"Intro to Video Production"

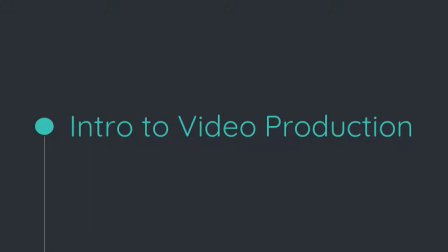[0:00]
Okay, welcome back everyone. I hope you enjoyed your spuds, your spud bar. So let's go ahead and get started on video production. So sorry, I'm figuring this system that real quick.
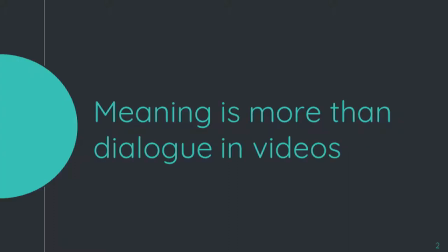[0:21]
Okay, got it. So my, my whole talk will be about how to show and not tell with movies and videos, I should say. As I put here, meaning is more than dialogue in videos, because oftentimes we think when you show a movie,
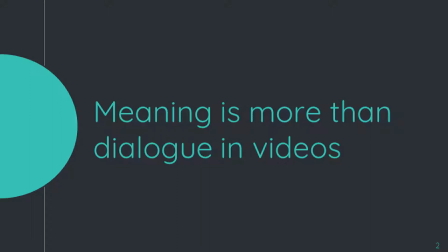[0:40]
or video or whatever, all that you need to do is just sit someone down and have them say something, which can be a way to portray a message, but that's a lot of telling and it can be a little boring. And I remember when I was in a freshman in high school, actually,
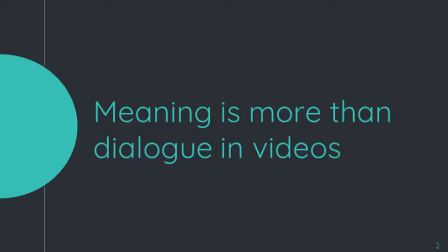[0:55]
we had a video project with my English teacher to act out one of the scenes in Romeo and Juliet. And that usually meant one of the, they would just stick the camera in the corner and they would just stand around and read off the lines.
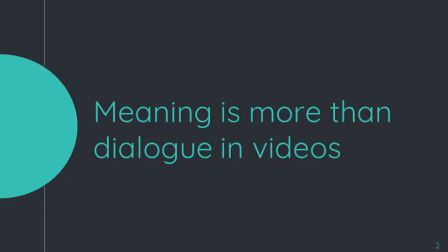[1:08]
It was awful. So the goal that I'm trying to get across here is to show you different ways that you can portray meaning in a video beyond just dialogue. And also talk a bit about some technical stuff and I'll show you some free video editors as well.
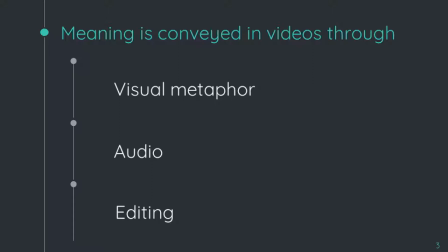[1:29]
So I've divided them up into three different categories, for lack of a better term, of ways to convey meaning in a video, which is visual metaphor, audio, and editing. And we'll go one by one. So we'll start with visual metaphor.
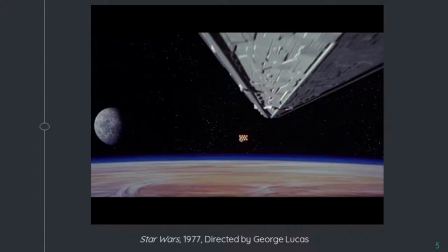[1:48]
So as we alluded to yesterday, I'm going to be using a few Star Wars examples because I know Star Wars really well. And Star Wars is also a really good example of some of the things that we've been talking about because at least the original Star Wars was very much made as a homage to earlier movies and it uses a lot of very cinematic techniques.
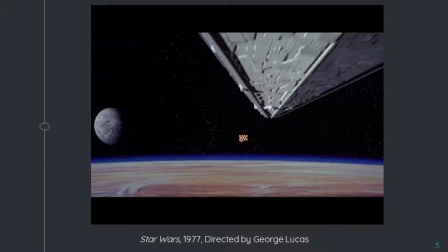[2:07]
So as I'm showing just a little bit of the opening scene, if you've seen Star Wars try to forget everything you may know about the story and if you haven't seen it that's fine think about how so think about how the story and world of Star Wars is introduced through visual metaphor and
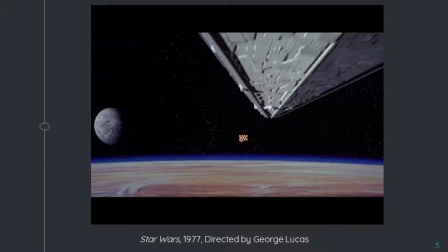[2:26]
I'm actually going to skip the title crawl because the hope because I want to see how much of the story you can get without any sort of introduction.
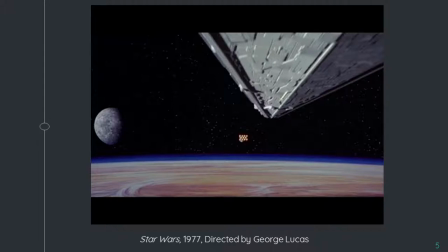[2:48]
OK, so any thoughts about some visual metaphor going on in this short little clip? There's obviously a light and a dark side there. Right. The side of the moon. Yeah.
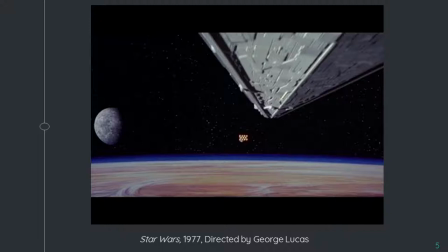[3:01]
So with the moon, sorry, I'm pulling up that shot real quick. Explain that a little bit more, how the moon show light, dark. So there's the dark side and the light side, which is what basically Star Wars is all about. So that's a foreshadowing there. Yeah, honestly, I've never thought about that before, and I've seen this about a million times.
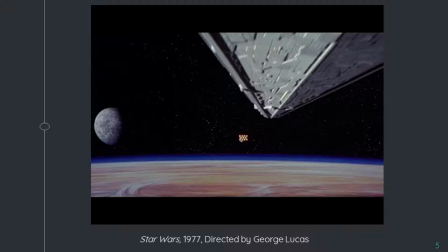[3:21]
Cool. Any other thoughts? Yes? You've got a large ship running away from a superior ship, chasing it, shooting it down. Right. So you've got the story of the underdog that's being pursued by somebody greater. Right. And how can you tell that it's greater? Well, it's huge. Right. Yeah.
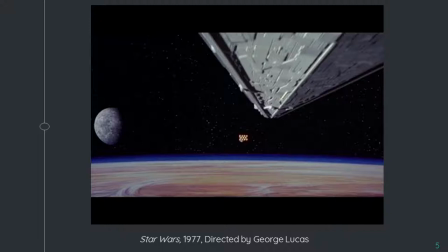[3:41]
I mean, you have the tiny little ship running away while the big ship is chasing after it. So it shows you there's a bit of a power difference going on here. The shape of the ship's too. Yeah. Like one
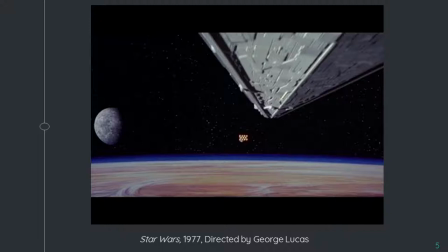[3:57]
third in a triangle. So in an artistic standpoint, doctor is something more powerful.